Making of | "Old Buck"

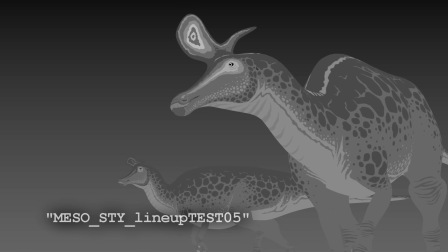998s
This film takes place during the mating season and the Lambiosaurus featured are a mating pair.
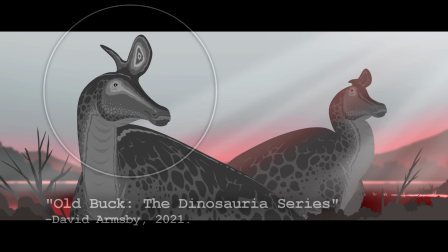1002s
I decided to depict the animal as sexually dimorphic to show this, with the male having a larger crest and the female having a smaller one.
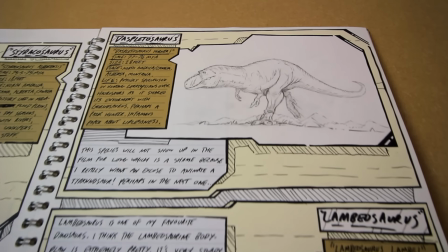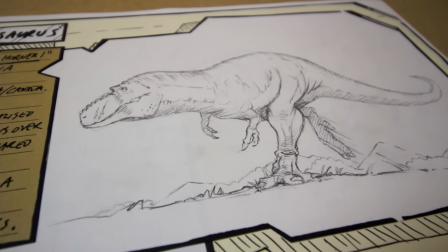1018s
Displetosaurus pterosus is a tyrannosaur, and it's the third and final animal featured in the film, even though I accidentally wrote Horner Eye in my sketchbook.
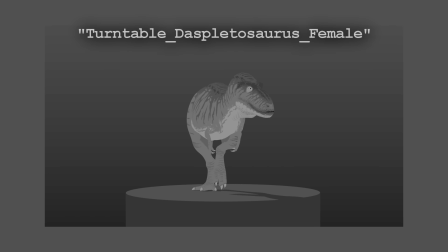1027s
Even though the animal only appears for like 10 seconds, I still try to cram as many paleontological easter eggs in there as I could.
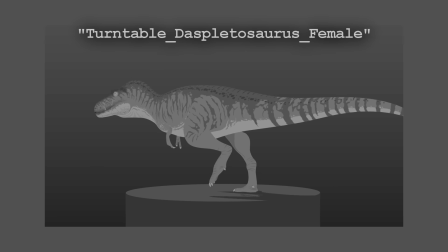1035s
To start with, my model has some facial scars,
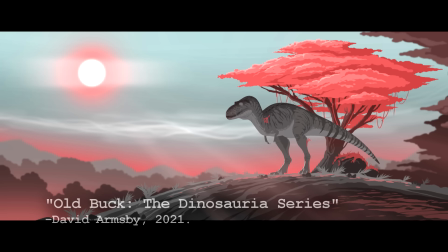1037s
a reference to the numerous bite marks we find on many tyrannosaur skulls, likely inflicted by other Tyrannosaurus.
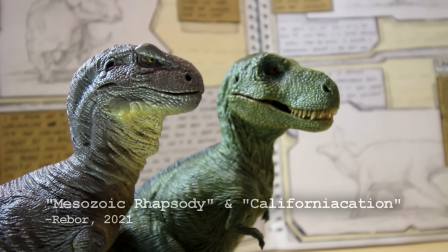1044s
I also decided to give my Dyspletosaurus lips. Now lips or no lips on theropod dinosaurs and specifically Tyrannosaurus is
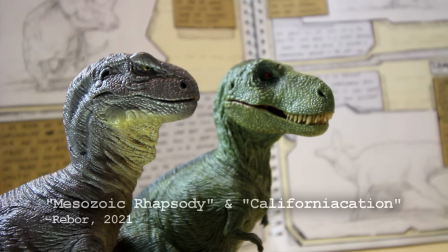1052s
a very controversial topic among the dino community and Dyspletosaurus
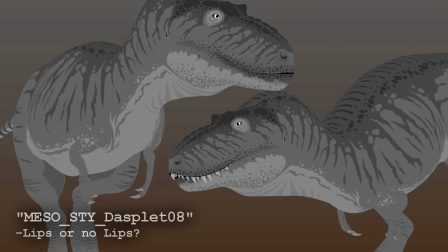1057s
is kind of at the heart of this debate with a pretty infamous paper
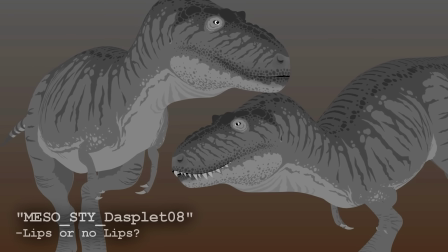1062s
published in 2017 which myself and many others aren't very convinced by.
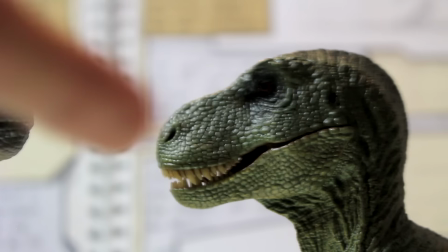1067s
I personally think that lipped theropods is the slightly more accurate depiction at the moment, but either is fine.
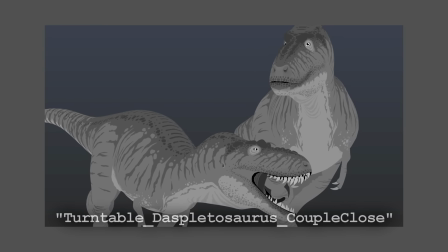1075s
And finally, Tyrannosaurs living in social groups is something that's been debated for a very long time, and again,
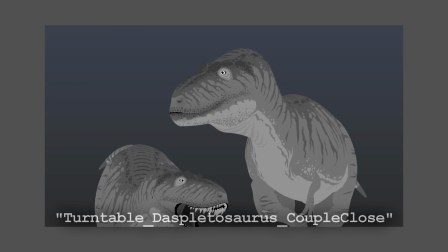1081s
Dysplosaurus is kind of at the heart of this debate,
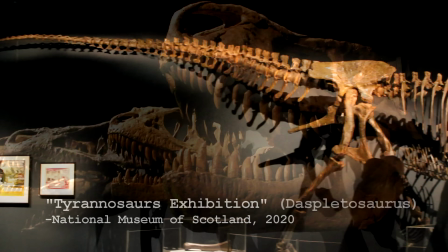1084s
because a bone bed was found in Montana preserving three individual Dysplosaurus of different ages that were all feeding on Hadrosaurus at the same time when
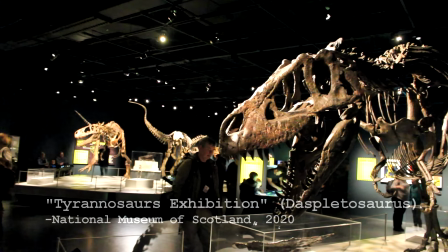1092s
they died. It's unclear as to whether or not this truly represents pack behaviour or whether the
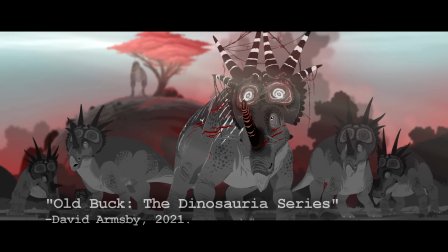1098s
individuals were totally unrelated and just gathered to take advantage of the same feast.
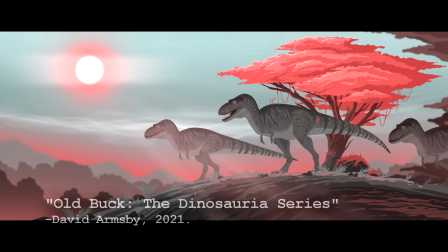1103s
In reference to this discovery in my film, I made sure to have three Dyspletosaurus gather on the top of that hill and I tried to keep it vague
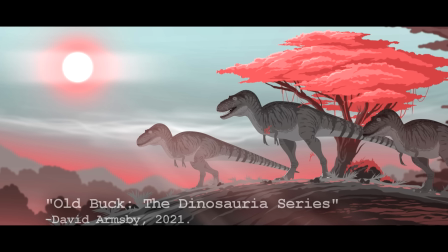1111s
as to whether or not this is representing a social group or three totally unrelated animals
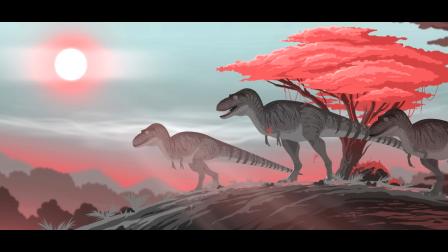1117s
all taking advantage of the same situation.
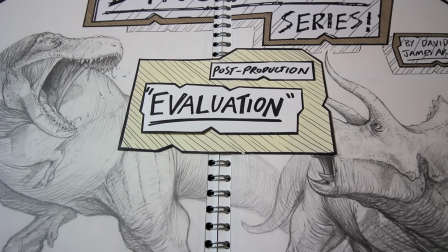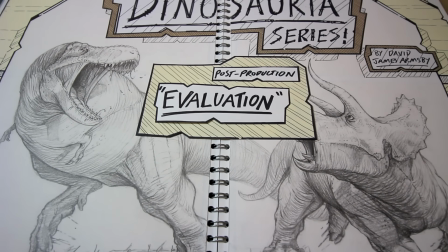1132s
I've talked about some of the paleontological bits and bobs that went into my creative decisions working on this film,
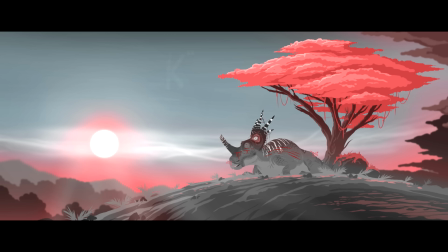1138s
but I'm not totally sure if I'd call this film particularly scientifically accurate as a whole. It's extremely hard to balance creative storytelling drama with real-life scientific fact.
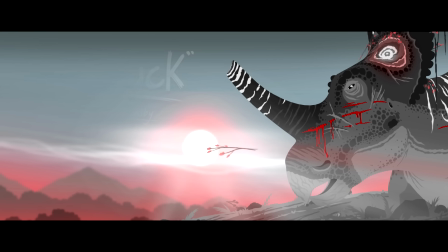1152s
Those two things, more often than not, are at complete odds with each other.
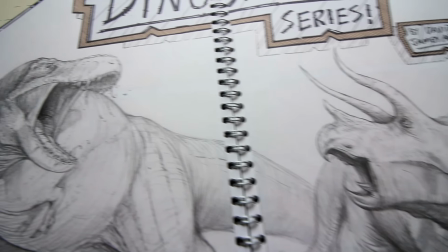1158s
These films are fictional short films at the end of the day. They are not documentaries.
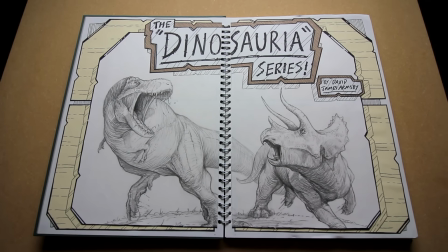1164s
I would like them to be, but they're not. They still have to have characters, conflict, a story and a moral.
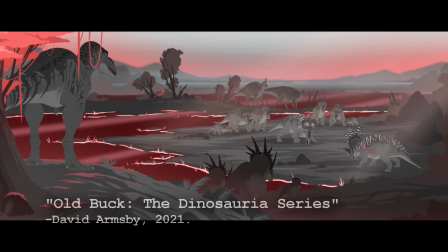1171s
They have to be dramatized to an extent. But I feel this film ended up a little bit too dramatized.
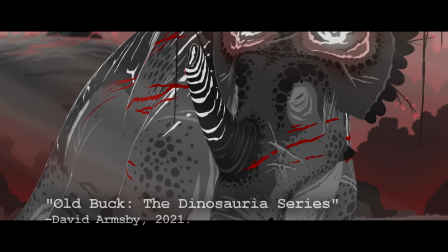1180s
I think the animals in this film are depicted as a little bit too intelligent and a bit too humanised.
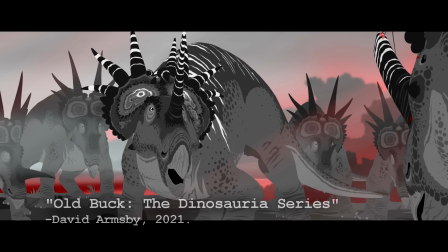1185s
There's also no evidence to suggest that Styracosaurus had big violent fights like this at all,
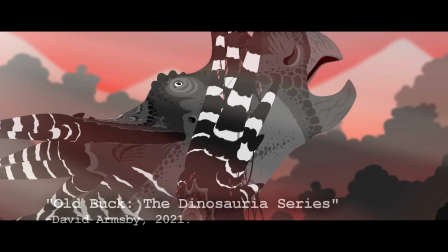1191s
and the nature of the fight itself just seems far too over the top and violent to me.
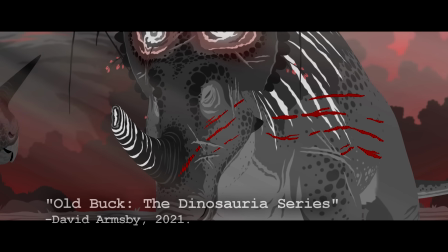1197s
Easily, my biggest problem with this film is the shock horror sudden impaling at the end.
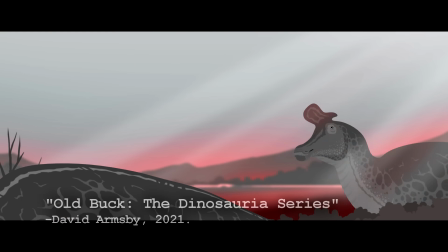1204s
I don't think this film is bad at all.
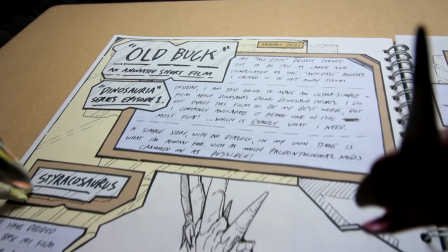1208s
I think it looks decent, it's animated well, I think it's a well-paced film with a beginning, a satisfying escalation, and an end and a point,
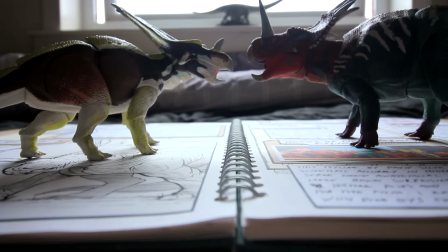1216s
but this film was conceived and choreographed by smashing two dinosaur toys together and,
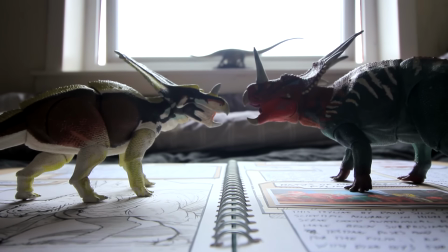1223s
to me, it certainly shows.
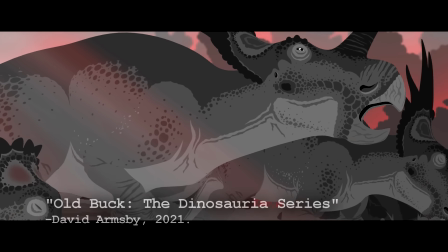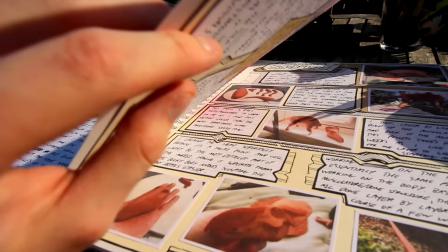1234s
I'm sure, as I've showed with the research, the 3D models, the sculpture, the sketchbook, a lot of time and love still went into this project.